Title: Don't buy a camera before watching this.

Hello, my name is Tristin. Today, let's learn how to take your phone footage from this into this.
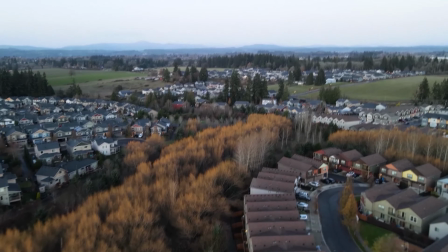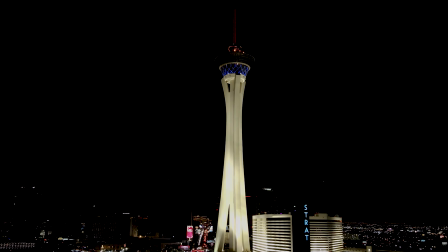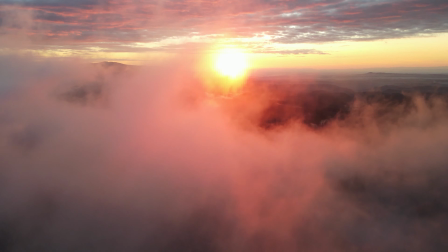We have to understand what we need to do to make this shot better. And it's really quite simple. We're going to want to try and get better audio and better lighting. So right now I'm recording on my phone and the normal camera app, and I just have my ceiling light on and I'm using the mic on the phone. By the way, it's an iPhone 12 mini. You might have heard before people saying audio is 50% of video. And when you think about it, it really is true. Videos that you watch are complemented with audio. And when that audio is not very good quality, no matter how good the video quality is, your mind is going to subconsciously think, this isn't that good quality, I don't like this. So to fix that, I'm going to be using this microphone right here. It's a Blue Yeti Black Edition.
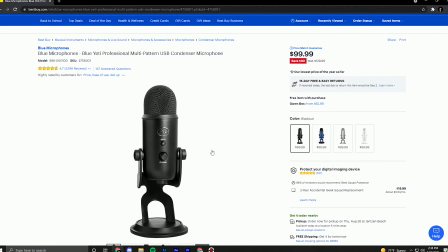You can find that at Best Buy or any online retailer, and to pair with that, I'm going to be recording on my laptop with Audacity. The reason why I'm recording to Audacity is because it's a free open source software that allows me to edit that audio. Now the same thing goes with your phone. If you don't have the money to afford a new mic or anything better than your phone audio, consider taking the audio that you record on your phone and bringing it into Audacity, because then you have more control over your voice and how it sounds. I mean, just think about it. It's free, it doesn't take that long, and if you can learn how to do it properly and do it efficiently, effectively, your videos are going to look a lot better to the viewer. Even though the video itself, the image, might not look any different, the audio can make it a lot better. So without further ado, this is with the new audio. As you can see, it really impacted the shot and it feels a lot more professional and put together. Even though I did nothing to the scene. Same lighting, same camera settings, no color grading, none of that's done. So now that we have our audio figured out, let's move on to the fun stuff. Lighting. When you're dealing with lighting, the first thing you want to do is make sure you have a blank canvas, so to speak. To do that, just turn all the lights off. Make sure it's pitch black, you have no light in your room.
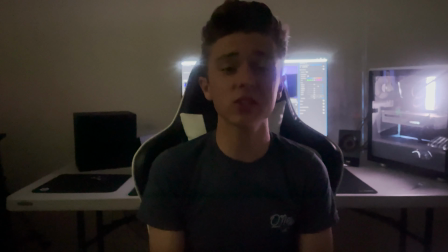Okay, so that's what this looks like for me. I have no lights on.
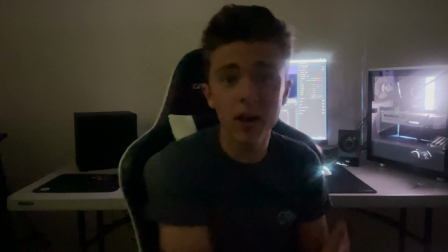All the lights that you see are from either my computer behind me or I have a little bit of light coming through my window over here.
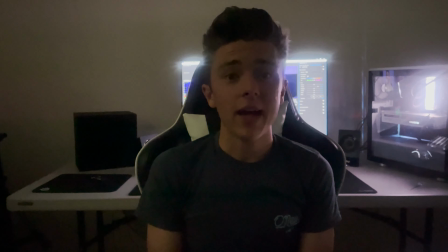So the first light that we're going to want to think about adding, and the most important light, is the key light.
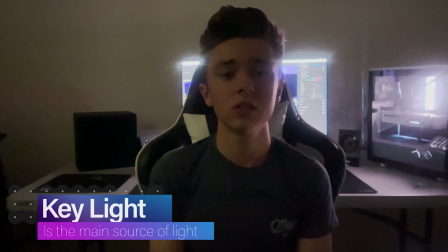The key light is basically your main light source and the main thing illuminating your subject. Generally speaking, you want your key light to be about 45 degrees away from your subject.
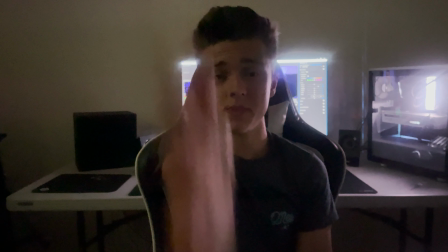So if the key light was straight on me, it would be 0 degrees, 45 would kind of be over here.
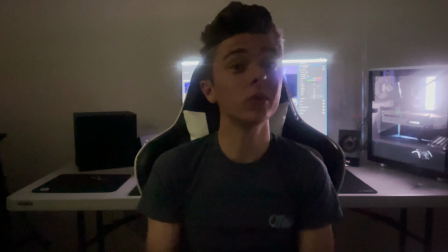But for me personally, I like to have a more moody look, so it's a little closer to 90 degrees.
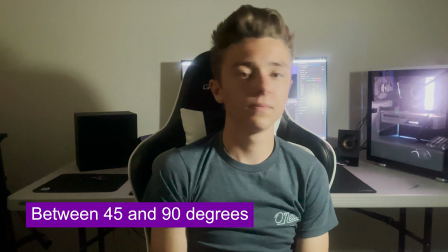It's right here, it's right out of shot. This is what it looks like with the first light, the key light.
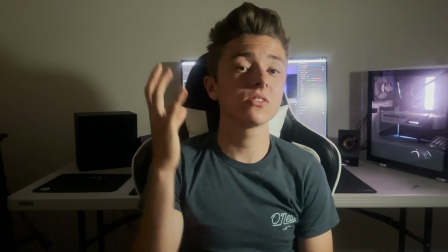Now let's think about adding a filler light. As you can see right here, there's a lot of shadows, it's very dark, and we have a very bright source over here.
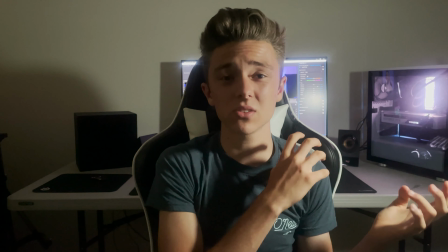It's kind of weird, it's like a two-tone. We got bright lights over here and dark light over here. It's not exposed over here.
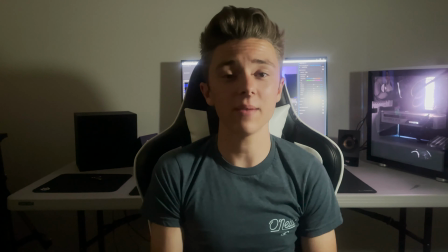So to fix that, we want to add what's called a filler light. A filler light is basically what it sounds like.
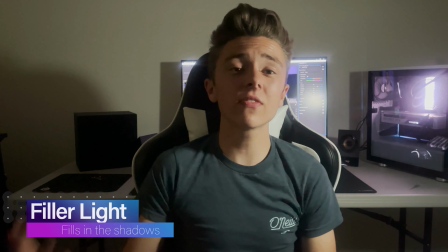It fills in those dark spots, those shadows. You want your filler light to be kind of similar to how your ring light is.
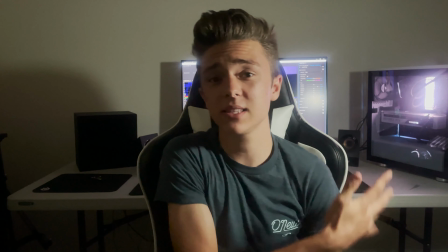If it's 45 degrees, maybe try having your filler light at 45 degrees. But for me, like I said, it's closer to 90, so mine's gonna be closer to 90, maybe about 70, 75 degrees.
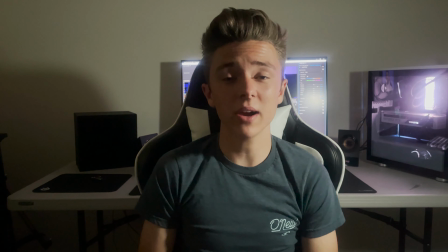And the key thing to do here is lower it so it's not as bright as your key light. So you have that sort of dynamic range still.
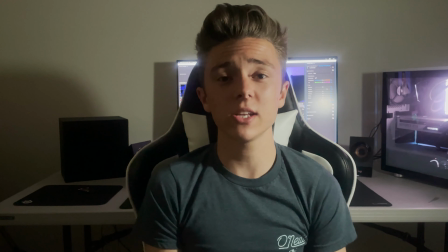You still have that bright spot and that darker spot. In a perfect situation, you want your key light and your filler light to have the same color temperature.
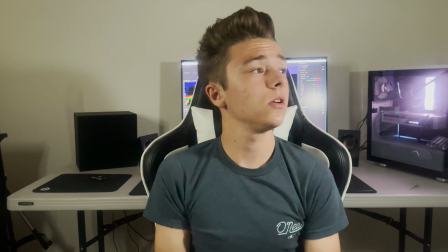Okay, so now we have our filler light on and it's immediately looking a lot better. We have a good lighting situation on my face and my skin tones are starting to look more exposed.
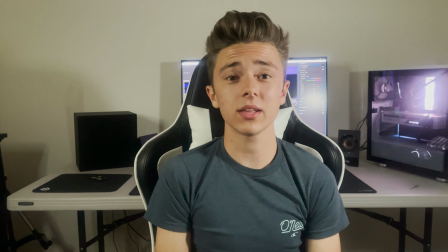For the next and kind of final thing really, is we want to add what's called practical lights.